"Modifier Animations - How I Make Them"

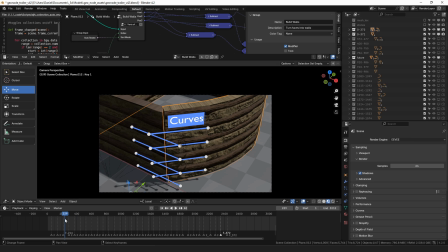1482s
What I was saying was that when making the animation, seeing the whole animation is key. So constantly have to go back and watch the whole cut in this case.
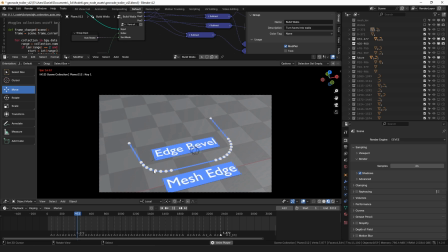1496s
So from this cut to the next cut, does the animation move at a nice speed? Is it too fast? Is it too slow? If I jump ahead here, so this one was initially terrible because I actually have too much going on here.
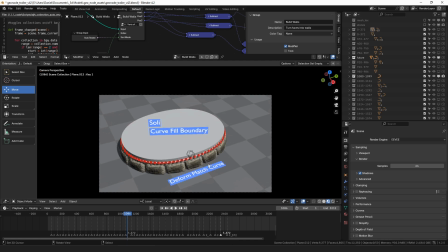1515s
So there was like a curve, and there was deform match curve with the rocks on that curve, and then was a face here, and I actually fill the face with the curve fill boundary and the solidify,
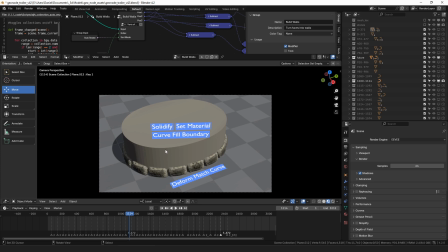1527s
and then there was another curve when I used set material, and then this was another curve which was using the curve sweep node, and I forget, it seems like there was something else in here too.
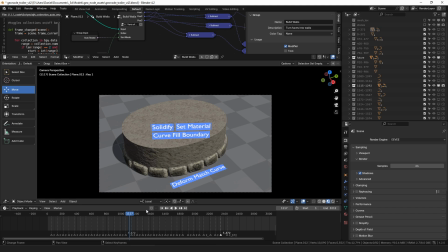1544s
Anyway, there was so much text in it that you couldn't read it all in the amount of time that you had. So when I went back through it, I just decided to delete several of the labels.
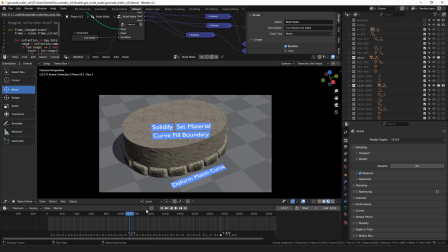1557s
So rather than showing everything that was happening, because that was just too much, I picked a fewer number of things to show, because this was too fast initially. Or it was the same speed, but it felt too fast because there was so much text appearing.
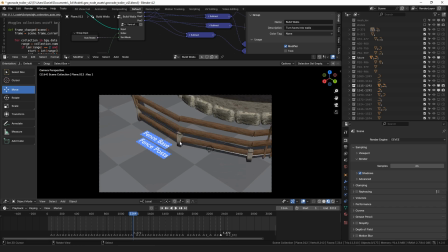1577s
Same with this one. I initially had these elements appearing sort of one by one. So first the base was drawn, and then the posts, and then the rails, and then the pickets.
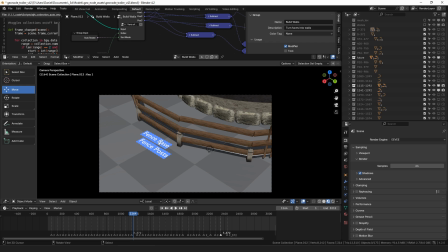1590s
But what that meant was by the time you got to the pickets, it was on screen for like half a second, and then it disappeared, and you didn't have time to really appreciate the fact that it was there. So I had to come back and retime this shot so that all of the elements appeared faster, so you had more time to look at it, basically.
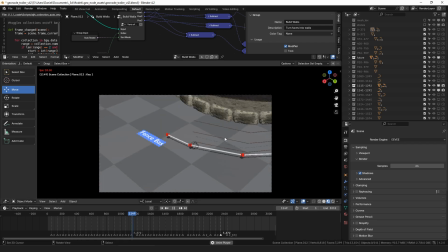1609s
And so again, that's just a matter of playing it back, seeing how it looked, and deciding what to change about it, basically. So on things like this, I just have the modifier here, and then I keyframe different properties on it.
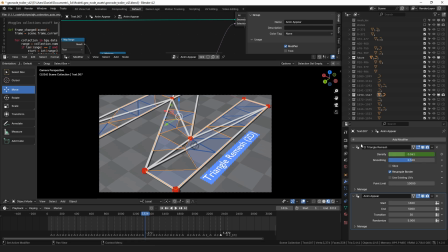1625s
So I do that to demonstrate how it works in a lot of cases. So in this one, it's the density is animated to make it appear.
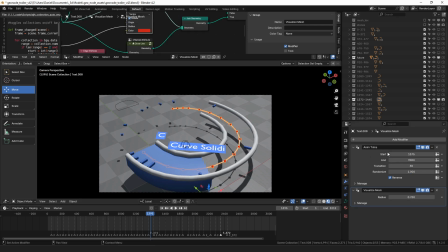1637s
On this one, it's just animated with the trim, but on this one, the curve's actually segmented into sections to make sort of the dash, and with the smooth caps and stuff.
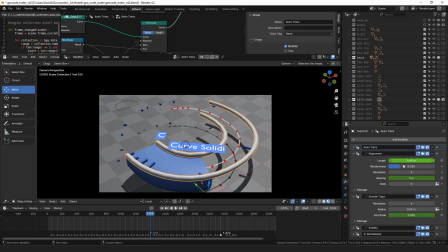1650s
So in that case, I animate different parameters that I think will show off what's happening with that modifier the best.
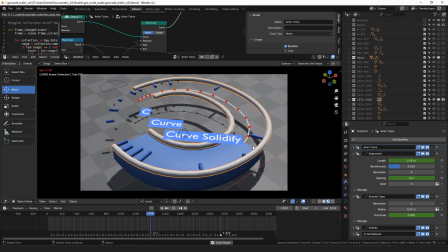1658s
This wasn't my favorite shot in the whole thing. Some of the letters, it was hard to think of what you could make that would fit the shape well. And I was also, there were two limitations. One was it had to make the shape of the letter, so that really constrained the type of thing you could make a lot.
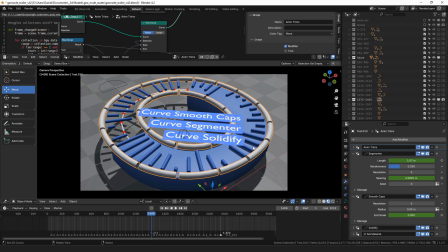1677s
And then two, I wanted to show all of the modifiers, so it was sort of like, which modifiers have I used, which ones haven't I used. So this one, not the most interesting of the models, but I did want to show off the new smooth capped ends thing, so that was why that one was in there.
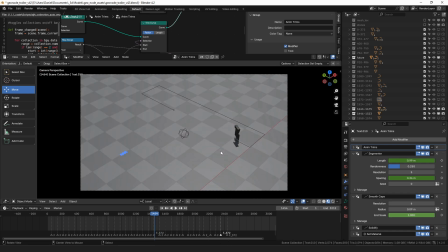1699s
This was kind of a repeat,
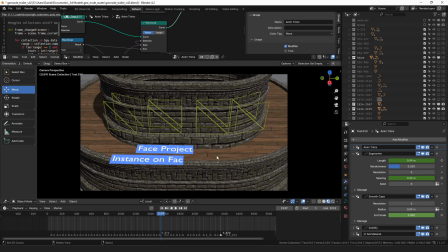1703s
the build walls, but I wanted to be able to show the face project and stuff, which I didn't in the first one. The first building sort of thing was on the letter D, and it was focused on using the instance on curves to clean up the corners, sort of, which was a new thing I had tried.
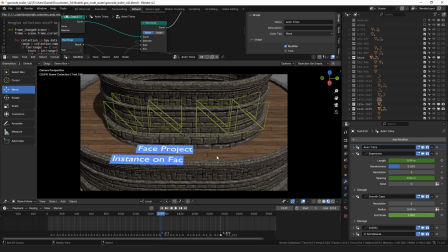1721s
The other key thing that's sort of a key part of the build tools is being able to put like windows and stuff in and have them cut holes in the wall.